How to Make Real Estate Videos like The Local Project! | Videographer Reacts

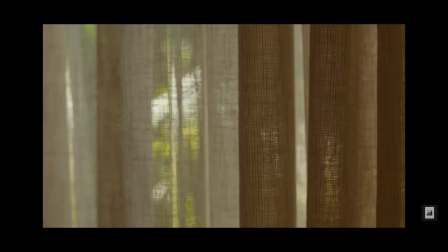493s
So it kind of makes the shot feel a little bit weird or like slightly kind of stressful.
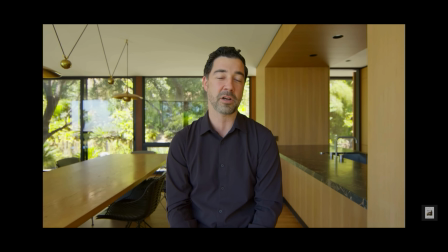499s
Like why are you zooming in towards the person? There's not really a big reason to.
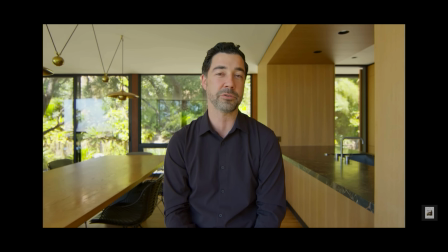504s
I definitely wouldn't have done that on as many of the shots, but I understand why they would do that in the edit to make it a little more interesting. But not totally necessary, just like the point a couple points ago about camera movement. So the next thing was just the audio spacing. I felt like there were a few too many gaps that made what he was saying seem a little bit robotic or like disingenuous, or it's hard to explain, but it was like you could tell that they had either edited it or added a little bit of space where it wouldn't naturally fall in someone's speech patterns. So it's just a little bit off for me, but it is what it is, and I totally understand that when you're editing these kind of things, you are working with what you got, and there's usually an important reason behind choosing to do something like that.
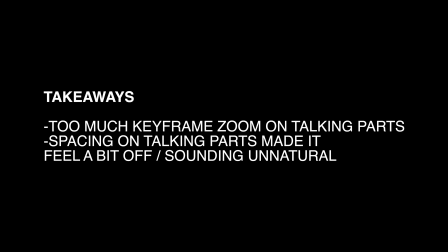I would imagine that what they were using was some kind of small cinema camera, so probably a Blackmagic cinema camera or a Sony cinema camera. So definitely some wide shots, some medium shots, some tighter shots,
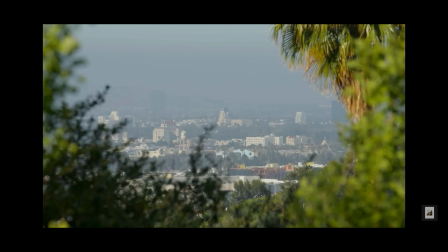580s
some more telephoto shots with the views that they were showing of the city from the house.
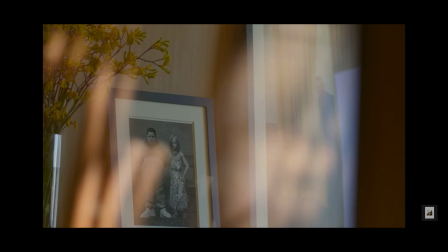586s
I would imagine they had a 70 to 200 for that, and a just typical normal real estate stuff.
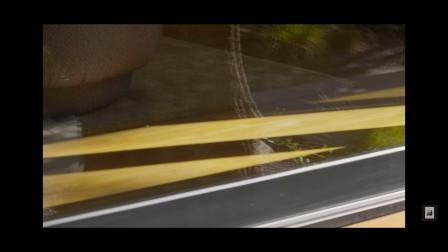592s
So 16 to 35, 50, and a 70 to 200 would probably cover everything.
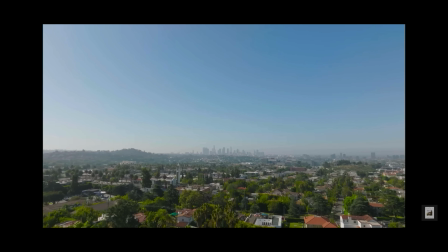599s
And don't forget to add the drone in there. But I would imagine that with the variety of shots they did, so moving shots, still shots, time lapses,
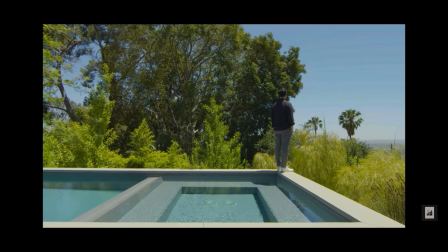608s
they probably just had a gimbal, a tripod, a drone,
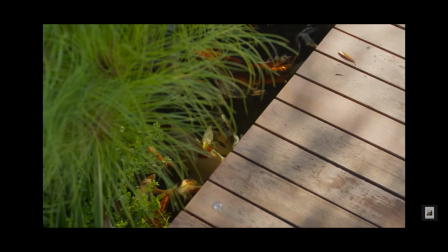613s
and I didn't really notice any shots that looked like they would have had to been done on
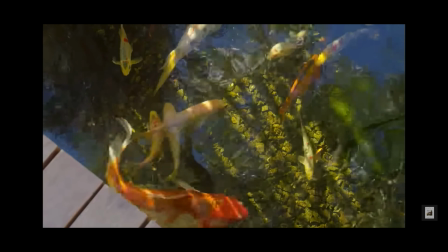619s
a slider, like a motion time lapse or something. So I imagine they probably didn't use one. Sliders take a lot of extra time, as you guys have seen in some of my tutorials. For the interview shots, they only had one camera setup, which was a little bit different than the last one. And for that one, I would imagine they were filming at either like 24 or 35, which is what I'm filming at right now. So pretty similar setup to what I'm filming with right now. I've got a key light right off to the side. They're obviously pros at production, so I would imagine they're probably using lights,
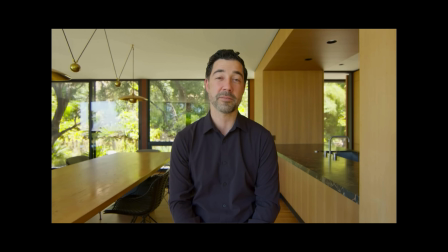647s
but they might have also just set up in a really good spot in front of a window that had great natural light.
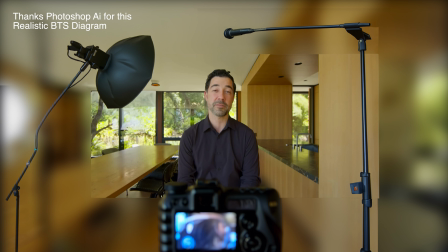653s
So always work with what you got, but if you can add light to get better catch light in their eyes, more color on their face, more color in their eyes, it's always nice. But their interview setup for this one seemed really professional. So I would imagine they probably used a light. And I didn't notice a lav mic, but the way the audio sounded, very like bassy, kind of chesty, I would imagine that they had a lav mic inside the guy's shirt. They could have had a boom mic overhead also. So just a classic interview setup, a classic real estate-y setup, and high quality camera. That's what you need to make a video like this.
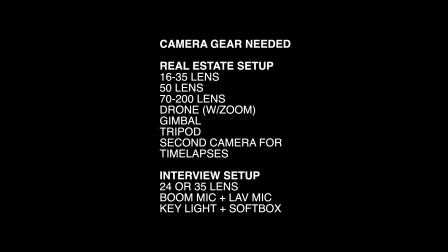Last thing, workflow. How would I produce this? So I think, just like I said in the last one, I think doing the interview part would be really handy first, just because you have the most equipment in the way, you have the most people involved, and all those things. So have it written beforehand completely. I think they were probably reading it off a script. So have a lot of pre-production, build that story. I think they had it in either 3 or 4 parts that were kind of separated by music, which was really cool. I thought it kept it interesting, kept it fresh, added energy and feeling to the story, which I thought worked really well.